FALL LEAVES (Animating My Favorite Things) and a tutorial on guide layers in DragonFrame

Hey everybody, today I'm animating one of my favorite things, fall. Let's watch the animation and then we'll talk about how I use guide layers and dragon frame software to make it happen.
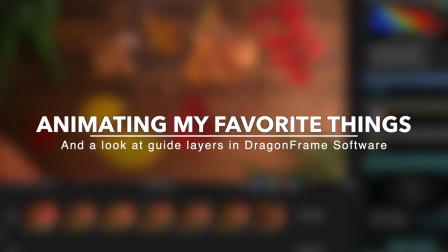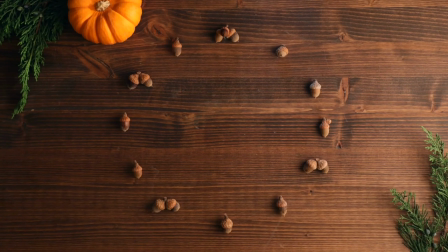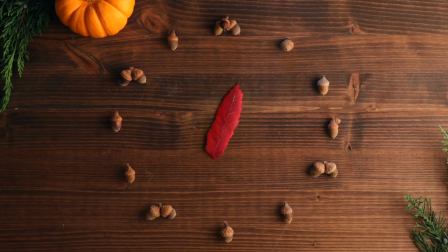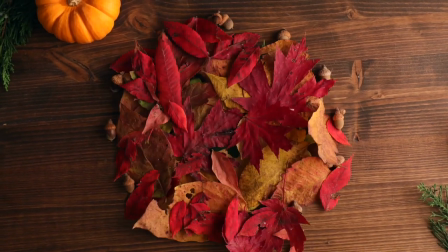So this animation was short and sweet, but in my opinion,
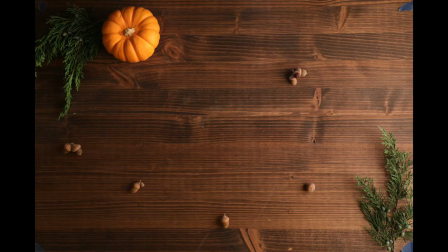36s
what makes it look sharp from an animation perspective is that opening shot of the acorns swirling into place and making that perfect circle. So to make that happen, there's actually a lot going on here.
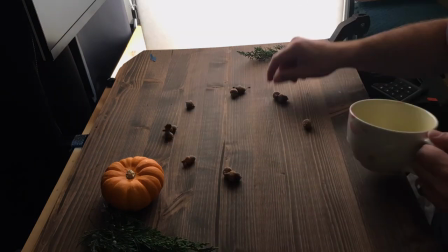45s
Before I did any animating, I actually placed all the acorns in their final resting place to make sure the motion culminated to that satisfying circle.
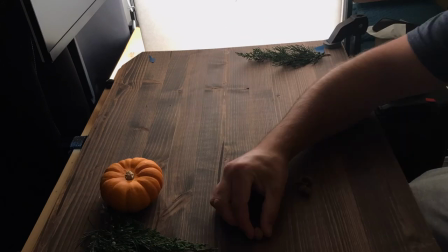52s
Early on, I remember when I was learning animation, I would have an idea in my head for what I wanted the animation to look like,
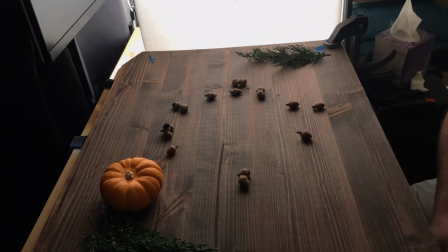58s
but I never did any of the prep work to make sure I executed that idea as well as I could. That phrase comes to mind, fixing the plane while flying. I think a lot of animators find themselves in that position or trying to hit a mark, make sure it has a certain feel, not too slow, not too fast. There's a hundred variables that you're likely having to keep in mind. And Dragon Crim Software has a ton of tools that can really aid you during that animation process. For example, guide layers. So guide layers are a really helpful tool in Dragonfirm software that allow you to basically stack different types of media whether it's something you've drawn by hand using the tools on the software, pictures or video and we're gonna take a look at them.
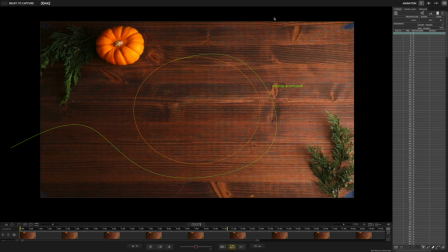101s
So I have the project file open for the fall video that we just watched and let's take a look at it. So you can see I'm in the X sheet view and let's look at the guide layers.
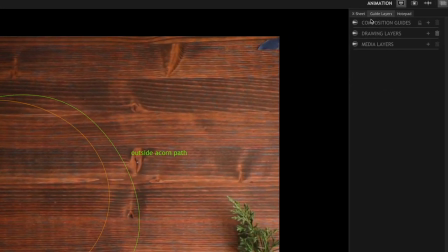112s
So right off the bat, you can see there's three different types of guide layers. There's composition guides, drawing layers, and media layers. So we're not gonna talk a lot about media layers because I already spent an entire other video
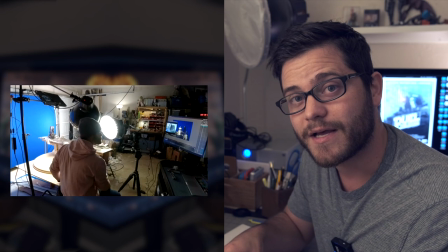124s
dedicated to talking about how I use live action reference footage in Dragonframe software to assist in my animation.
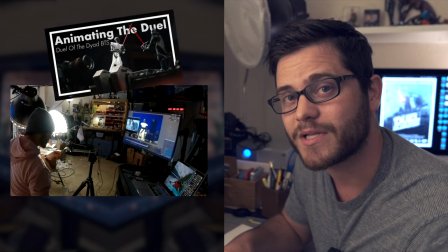132s
That video is called Animating Duel of the Dyad. I'll put a link in the description. will also be like a card at the end of the video.
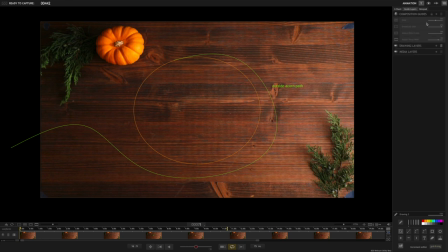139s
So, composition guides. Composition guides are available in the guide layers. They're also available in the floating tool palette right here.
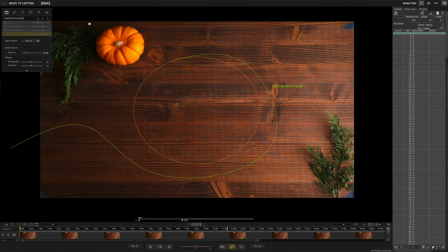147s
So you can access them there, or you can access them directly in the guide layers.
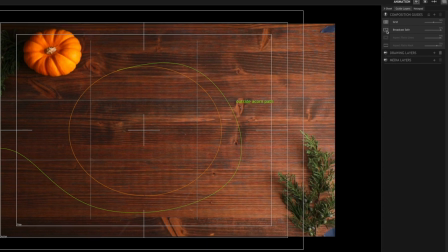152s
To turn anything on, you're just gonna go and click here. Pretty simple.
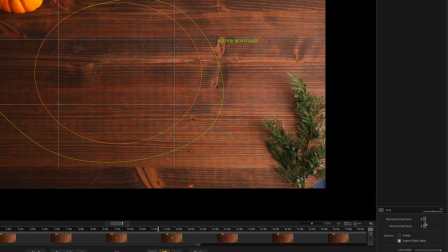158s
And whatever you have highlighted, in the bottom right, there's gonna be this like settings menu that's going to allow you to hone in on
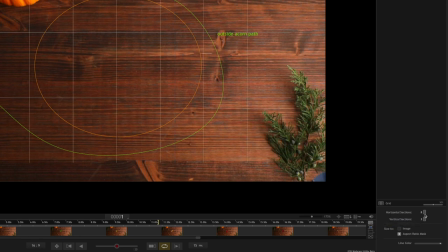166s
different aspects of whatever you have highlighted.
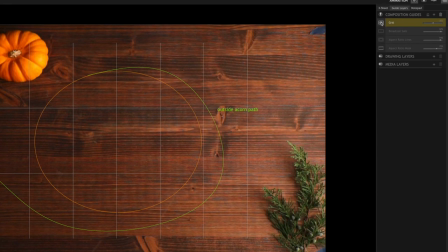171s
So that's composition guides. Very helpful. We're not going to get too much into these though. What I want to look at today are my drawing guides. You can see I already have one of the drawing guides on so let's turn these off.
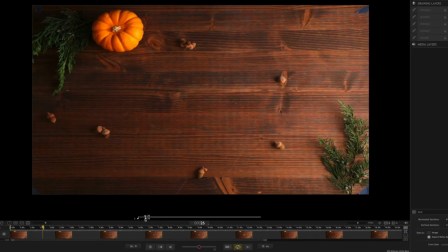183s
Let's play that opening scene from this animation. So hold on.
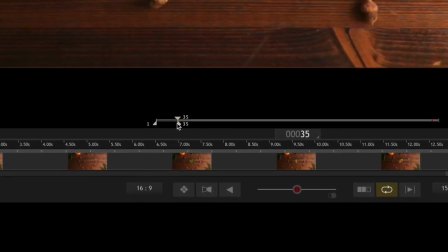187s
I'm going to pause it and right now I'm playing with where the what will loop. All right, so I have it on loop right here You can see I have it starting at frame one and it's gonna repeat to frame 70 So I'm
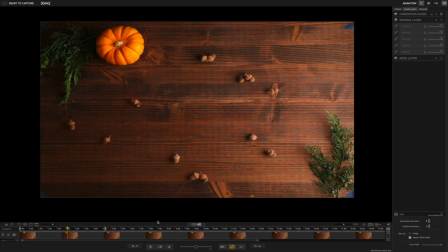200s
sure I go ahead and let it play and you can see right here that there's this motion that's really Satisfying and appealing at least it is to me so I'm gonna go ahead and pause it right there and Just go ahead and check out what one of my drawing layers have been.
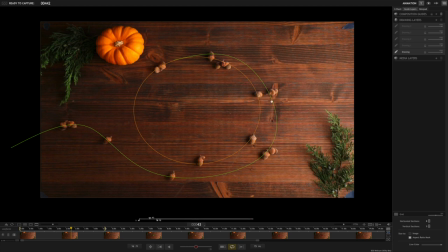219s
So you can see I drew the path that the acorns will move across and I did that because I want it to be really smooth and consistent. I wanted each acorn to follow that same path. Before I animated any of this I had actually placed where I want each of the acorns.
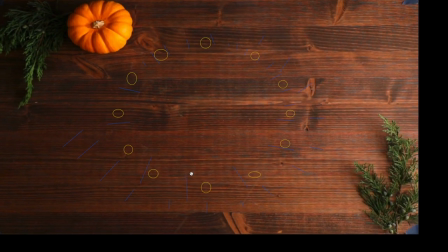236s
So if I pause it kind of towards the end here. Uh oh let's let's let it extend a little bit past that.
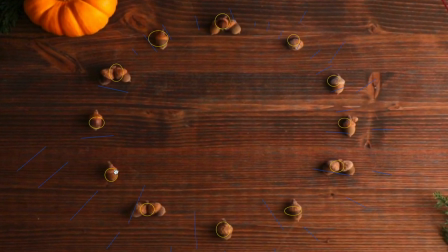242s
You can see all the acorns line up pretty well with where these drawn guide layers are.
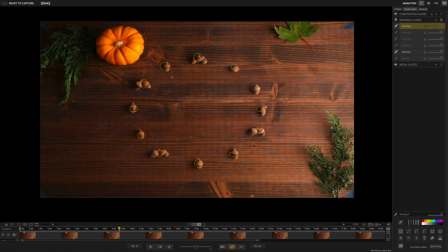248s
So if we give these blue marks, those are increment editors. It's a little bit more complicated.
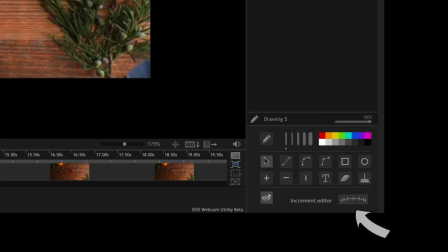252s
Basically, these things are going to allow you to help time the ease in and out and the slow and quick animation style that you're using. I'm going to get into that in a later video, so let's just focus on the drawing layers.
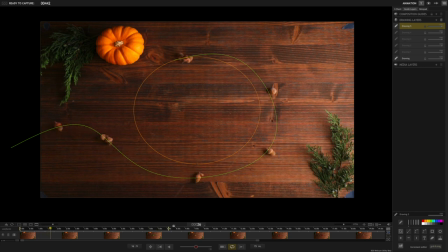266s
So I'm going to go ahead and let it extend out a little bit further, and then I'm going to show you this other motion. It's going to be the leaf coming in. Kind of see it here in a second. So there you go. So drawing your animations can make things feel a lot more consistent and a lot more weighted. There's also times whenever it'll help you with just some logistical things. Let's if I fast forward through to this last section.
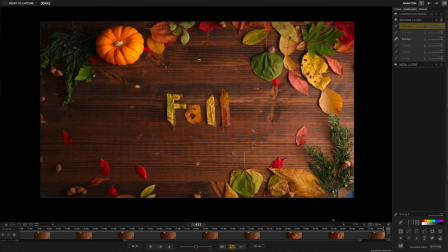289s
And you can see I've drawn on here with this guide layer, F-A-L-L. And when I was animating this, I knew that I wanted there to be some action, some movement, some jitteriness. But I didn't want them to go all over the place. So this was just, I just knew that if I make sure that the leaves stay, each letter stays on top of the letter that I drew, it'll be good enough and it also won't be too jarring.
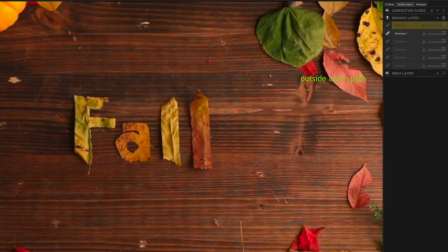313s
You can see right here is that you can actually add text. And Mason, why would you want to add text to one of your animations?
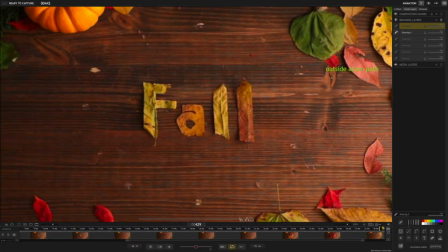320s
How is that helpful? Well, it can be helpful in a lot of different ways.
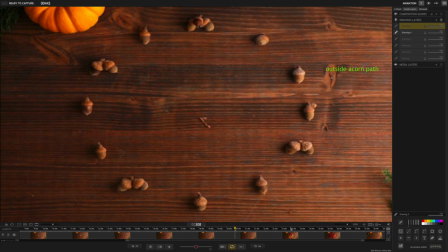323s
If you are working with other stop motion animators and you want to leave them a note on your project, that's a good way to do it to make sure that they're going to see it.
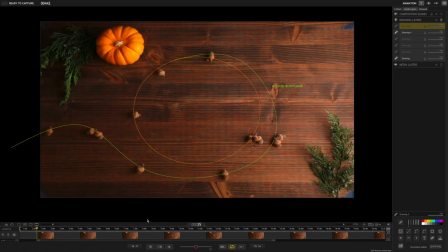332s
So you can see right here at the top, if you kind of watch this area right here, as these other, as these first initial acorns are starting to take place, they were getting really close to this outside acorn path. uh and without
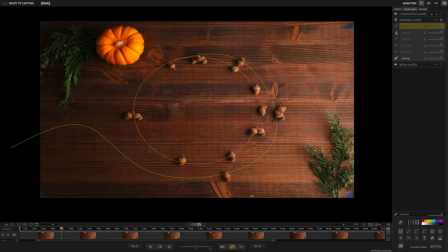349s
that sometimes i would i was struggling to know okay which one is which um which one am i supposed to be moving because for each frame i was moving 12 acorns and so uh
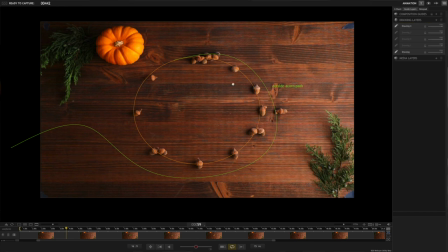363s
you know just things just small little things they don't take a lot of time so to make a text box like anything else you're going to add a drawing layer and i'm going to go down here and hit T for text places here and this is just a test so
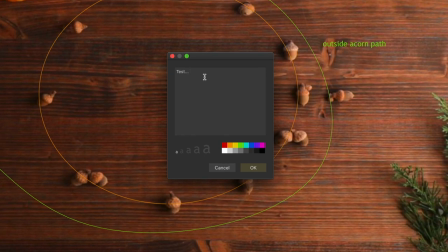378s
let's say test dot dot dot how about we do a please that's not please please subscribe to the channel all right so shameless plug and you can change the size all that jazz
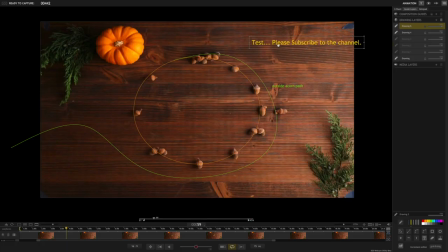397s
and then you can move it wherever you want and if you don't want to see it turn it off and on looking at some of the other tools that you have in the drawing layers you can click line paths it's pretty pretty simple you can make curves it's
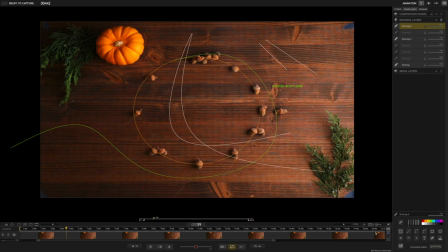419s
helpful that's how I made these right here and what else I mean you can do all kinds of things shapes and then you can move things around as well that's a very cursory glance of the guide layers and dragon frame software if you have any questions or comments about how you use guide layers I'd love to hear them put them in the comments I try to respond to each and every person who comments on any of the videos so thanks so much for watching and I'll see you later